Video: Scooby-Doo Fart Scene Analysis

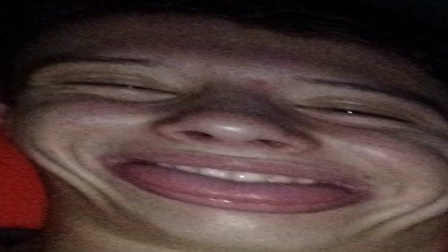[0:00]
Hi everyone, Corey here.
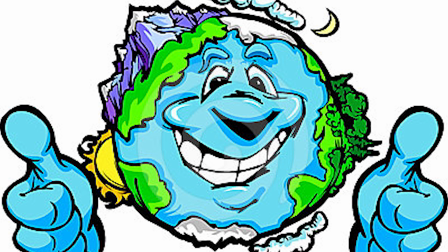[0:04]
Over the crippling 18 years I've lived on this planet, I've developed an expertise in the field of farts.
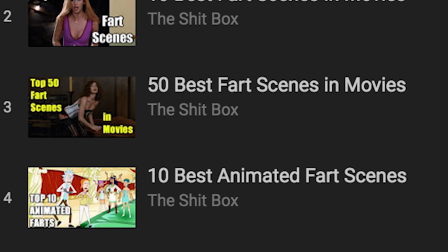[0:11]
This skill has allowed me to create informative fart videos,
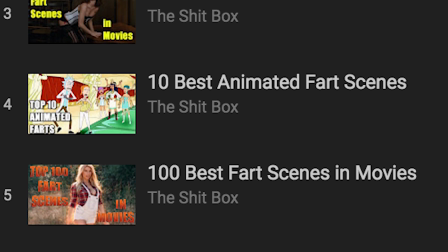[0:14]
providing my viewers with facts and evidence as to what the greatest fart scene to ever exist is.
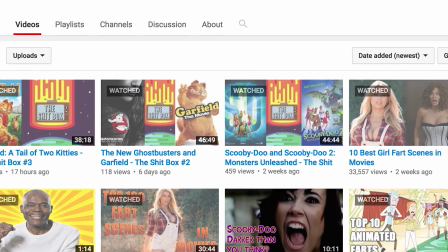[0:20]
And if you've watched my videos, spoilers if you haven't, Scooby-Doo 2002 is always placed number 1.
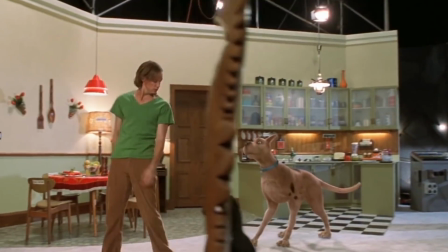[0:27]
It is the perfect fart scene. None other can match its mastery.
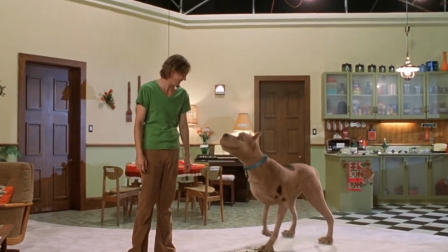[0:32]
The scene's dynamics work so well together that it never disappoints in producing a laugh.
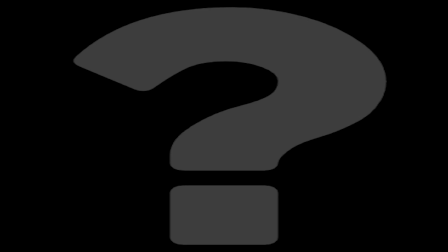[0:37]
So what makes a perfect fart scene?
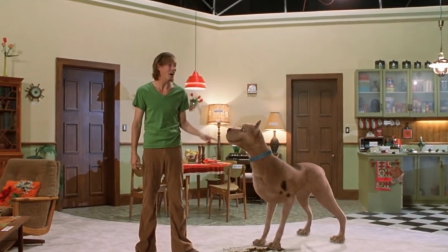[0:40]
Well, if we analyze the only one out there, breaking the scene apart and dissecting each frame, we'll be able to find the answer.
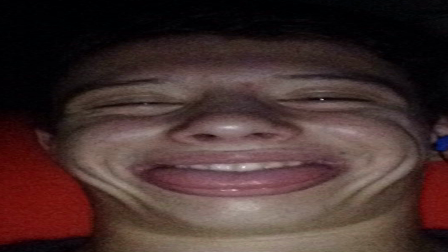[0:48]
In this video I'll be finding all the steps needed in creating a perfect fart scene.
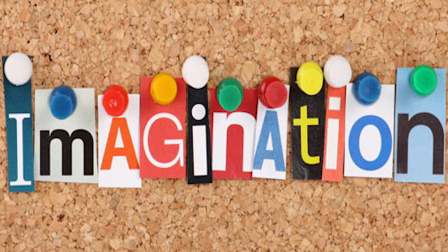[0:53]
I hope this will inspire writers to expand their imagination and develop their own fart masterpiece.
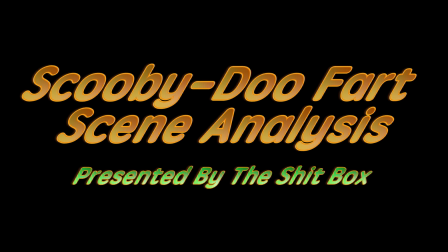[0:58]
Welcome to the Scooby-Doo fart scene analysis presented by the Shitbox.
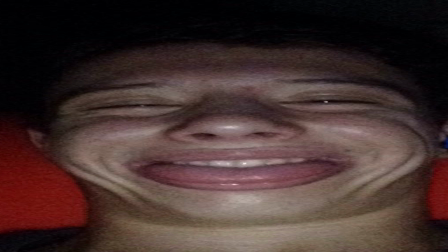[1:04]
Now before I get into my analysis, I'm going to show you the full fart scene.
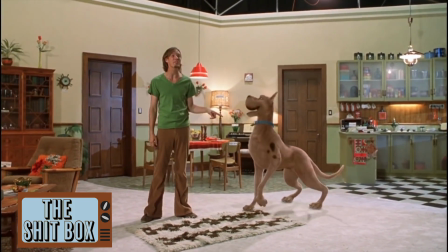[1:12] I'll have whatever he's having.
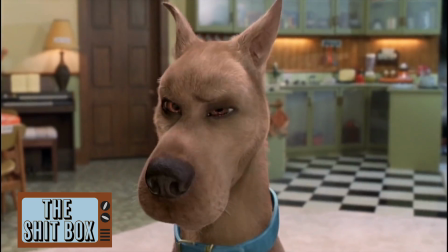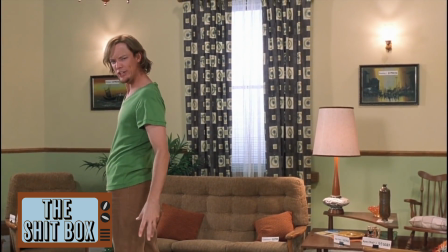[1:20] Are you challenging me?
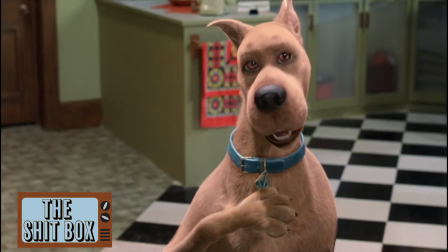[1:24] Maybe.
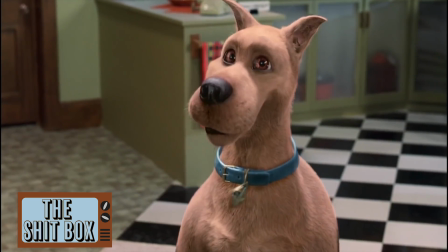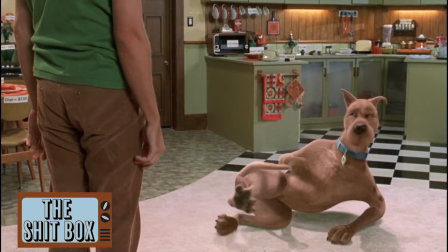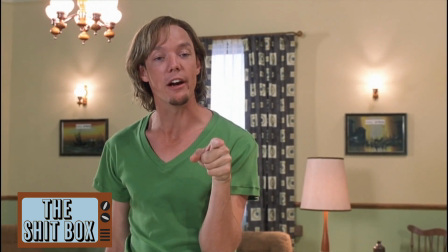[1:36] Pull my finger. Uh-oh, too late.
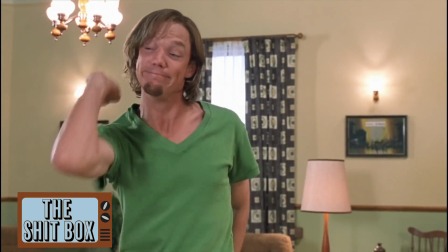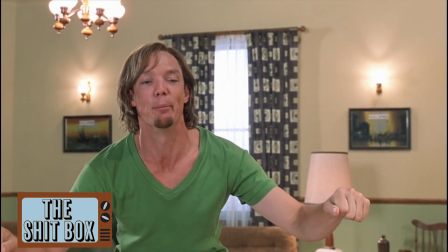[1:45] You're in trouble. Oh boy.
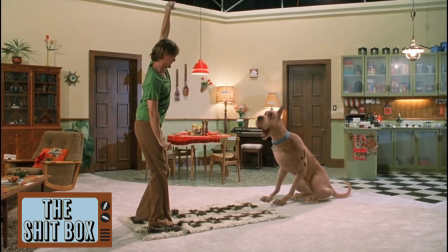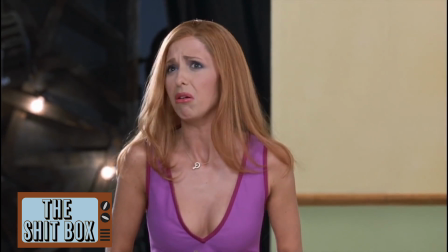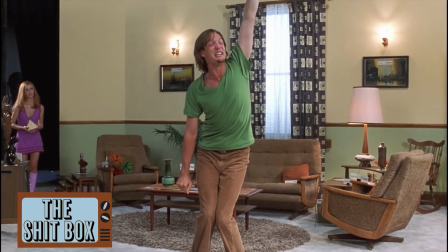[2:01] I'm not stopping till you're first, singed off.
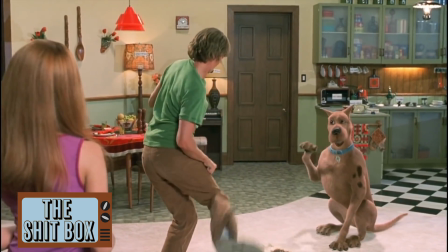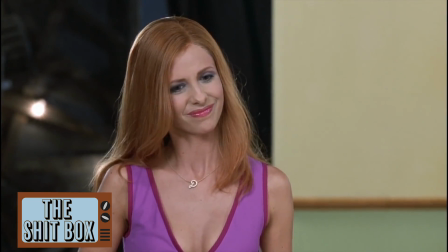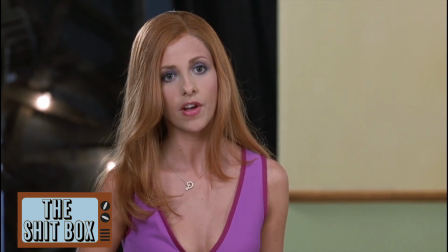[2:14] We're here to solve a mystery. Yeah, Scoob.
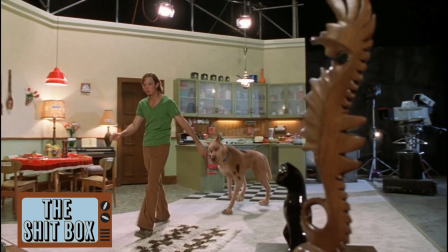[2:20]
The scene begins in the interior of a castle as Scooby and Shaggy walks into a kitchen set.
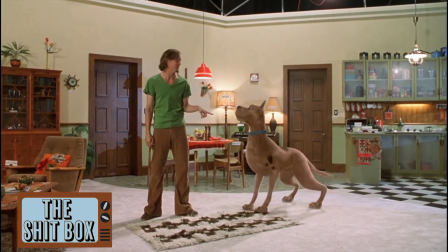[2:29] I'll have whatever he's having.
Right off the bat, we learn in order to create the perfect fart scene, the setting needs to be inside,
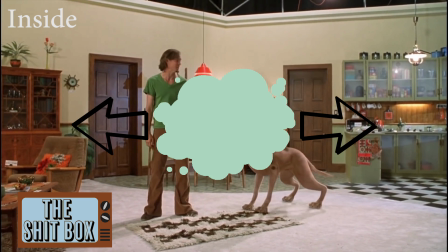[2:37]
which will allow the fart to echo across the walls and produce a more crisper sound. Step 1.
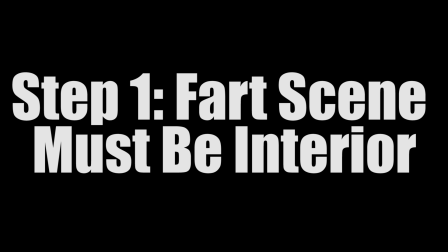[2:42]
Fart scene must be interior.
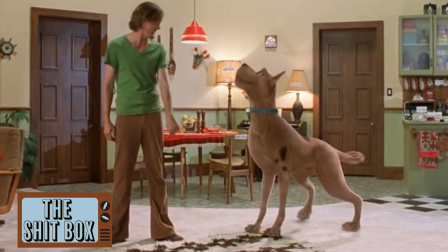[2:45]
In the beginning, like I mentioned before, we see two characters, Shaggy and Scooby, situated in the first frame.
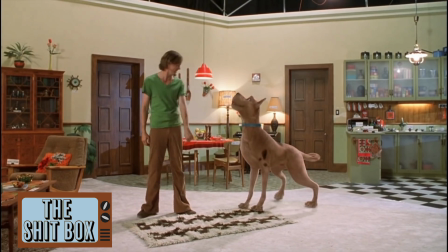[2:52]
Every good fart scene needs to have characters that audience members can relate to.
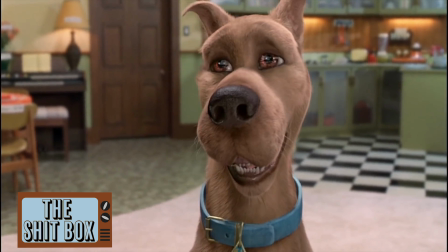[3:01]
If not, the fart will just feel flat and not produce the sufficient funnies needed for a perfect fart scene. The Scooby-Doo fart scene already achieves relatable characters because there's history behind Shaggy and Scooby, and we know they have a good relationship.
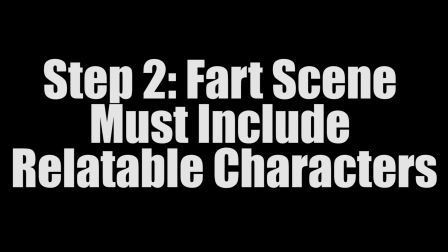[3:14]
Step 2. Fart scene must include relatable characters. As you can see, the scene doesn't start off with farts.
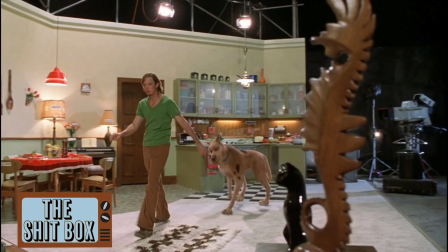[3:22]
It begins with small exchanges of burps from both Shaggy and Scooby.
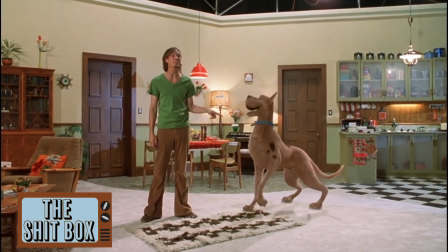[3:30] I'll have whatever he's having.
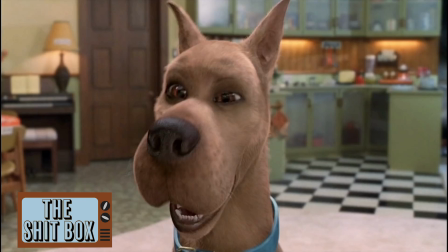[3:34]
The writer, James Gunn, purposely begins like this so the scene can build on anticipation. If you just start off with loud farts, it prevents any build-up, which inevitably creates no humor. A man once said, like a good joke, you need a setup at the start and a payoff at the end.
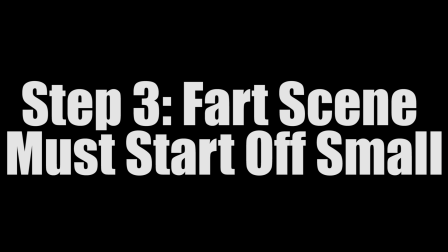[3:51]
Step 3. Fart scene must start off small.
Are you challenging me?
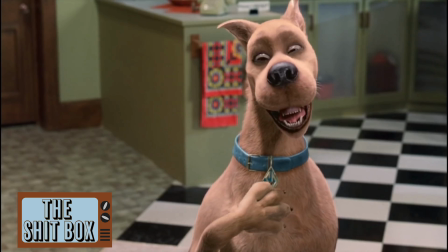[4:01] Maybe.
Did you notice the musical cue? It tells you that something is about to go down, that a big change has happened in the scene.